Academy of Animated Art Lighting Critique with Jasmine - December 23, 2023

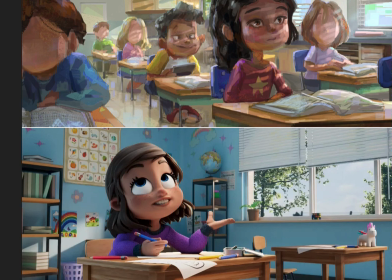(28:39)
We want to see the eyes, but at the same time, I am thinking it's one evenly, like the sides in shadow. This is one thing I always look at when I look at anything, and we want to try to avoid the kind of glowy eyes, right?
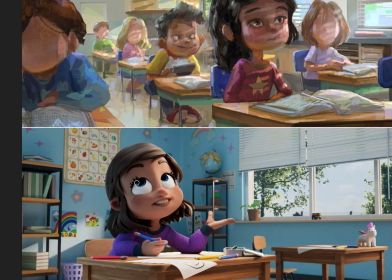(28:58)
If something's in shadow, the part of the eye that's in shadow should naturally be less bright than the part that's in key light, right?
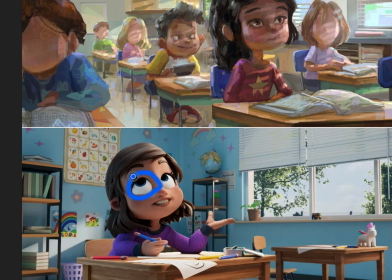(29:10)
So that's the first thing that I'm noticing. This one should come down compared to this one. Another thing with these type of, and I know you mentioned adding reflection in here with the glass and it gets darker,
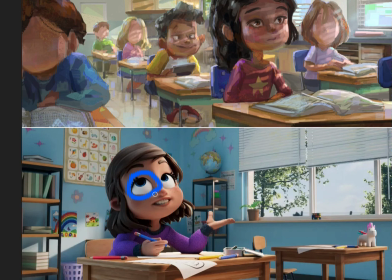(29:27)
and the one thing I'll say, it doesn't necessarily get darker, it adds more shaping to it,
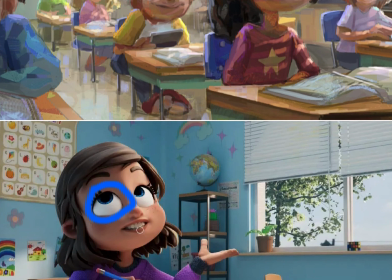(29:32)
and I think that's what's interesting about it. So I would bring that in here, because right now it's pretty flat, right?
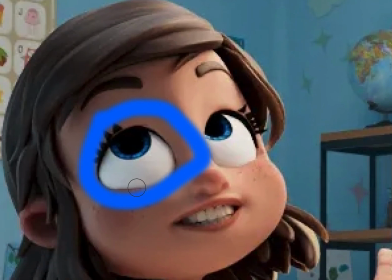(29:39)
It's not that it's getting darker, it adds a little bit more interest here.
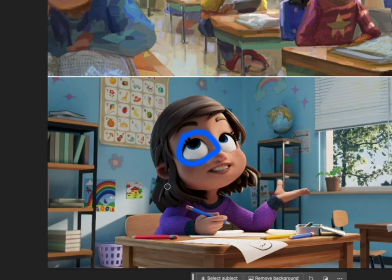(29:45)
So in the next iteration, I'd like you to put it in here and then we can talk about that.
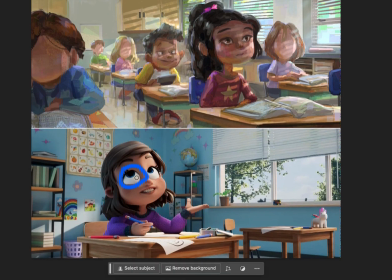(29:50)
But overall, right now, that's the biggest call out I have. And I think the teeth can also go brighter, especially with compared to, I'm looking at the eye whites. So the teeth and eye whites are something that you kind of want to make sure they're similar in value,
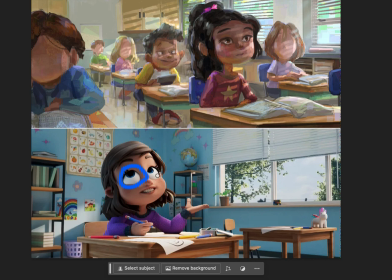(30:08)
that like one's not too bright compared to the others, because then it'll look dirty. So that's one thing you want to balance. Like this eye white's so bright, I'd want the teeth to be a little bit brighter too, so there's not as big of a difference.
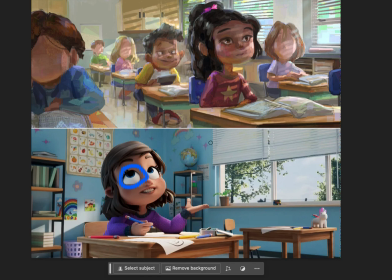(30:23)
I want this eye white to go down. Another thing I'm looking at, and you did mention like the background and the set, is I think the set's looking really nice overall. It's dressed really well.
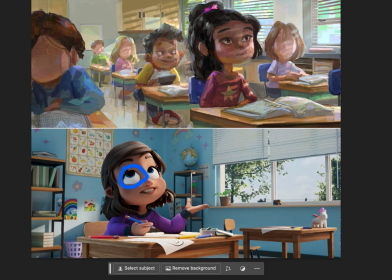(30:36)
I love this little unicorn here. I think we can afford to go with more shaping and contrast and in the background. So even though this is daylight scene, like if you look at your reference even,
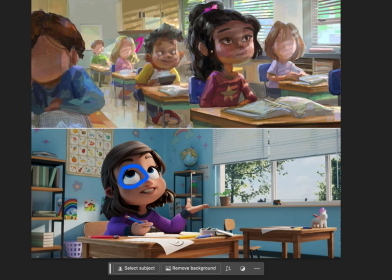(30:54)
it's pretty even, but it is darker here and here and like around where under the window. So for me, I'm thinking, right now this tone and this tone are the same. So I'd like this area,
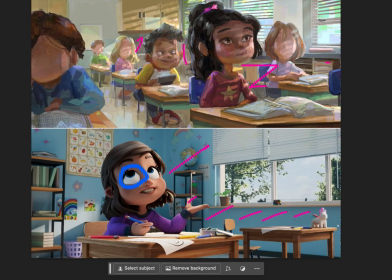(31:13)
especially underneath the window, to go a little bit darker, right? In shade. So it's like in shadow. And then you'll feel this light hitting a little bit stronger. And I think that will add to the interest in the shaping of the shot.
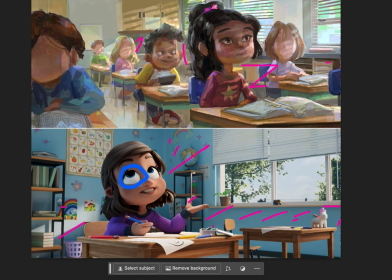(31:33)
Another thing is, if I'm looking at, let's go to her lighting.
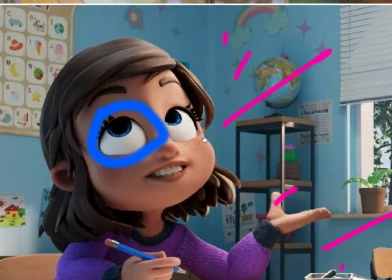(31:39)
I do agree the second iteration is better. She's more lit in the face.
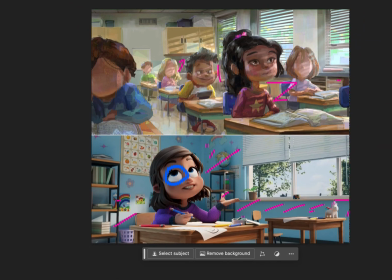(31:48)
One thing I wonder, let me get rid of the drawing to look at her, is perhaps
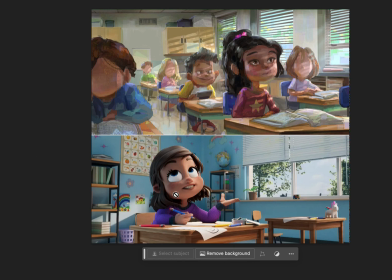(32:02)
I think she might almost have too much contrast, to be honest with you, because when I look at your reference,
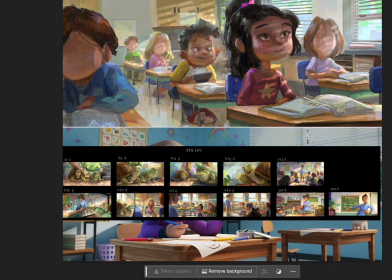(32:13)
especially, I did see you had like some Peanuts reference in the other one too.
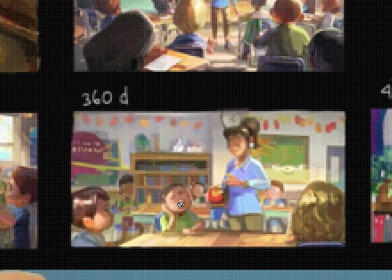(32:21)
It doesn't go, that one goes kind of dark. This one,
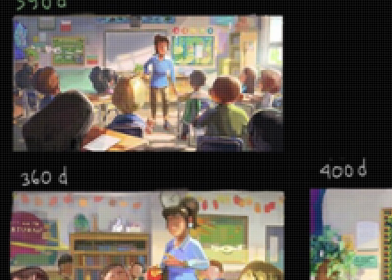(32:31)
let me see.
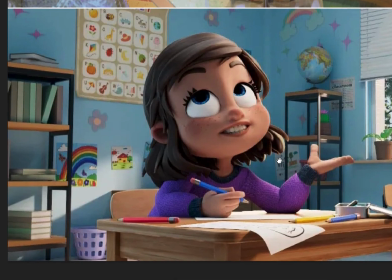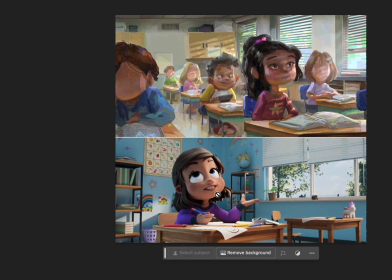(32:38)
Overall,
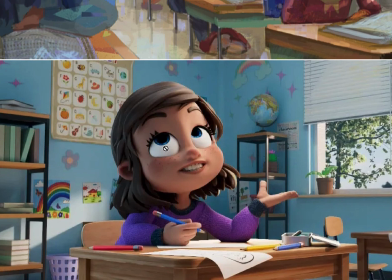(32:43)
I think we can come up with the fill.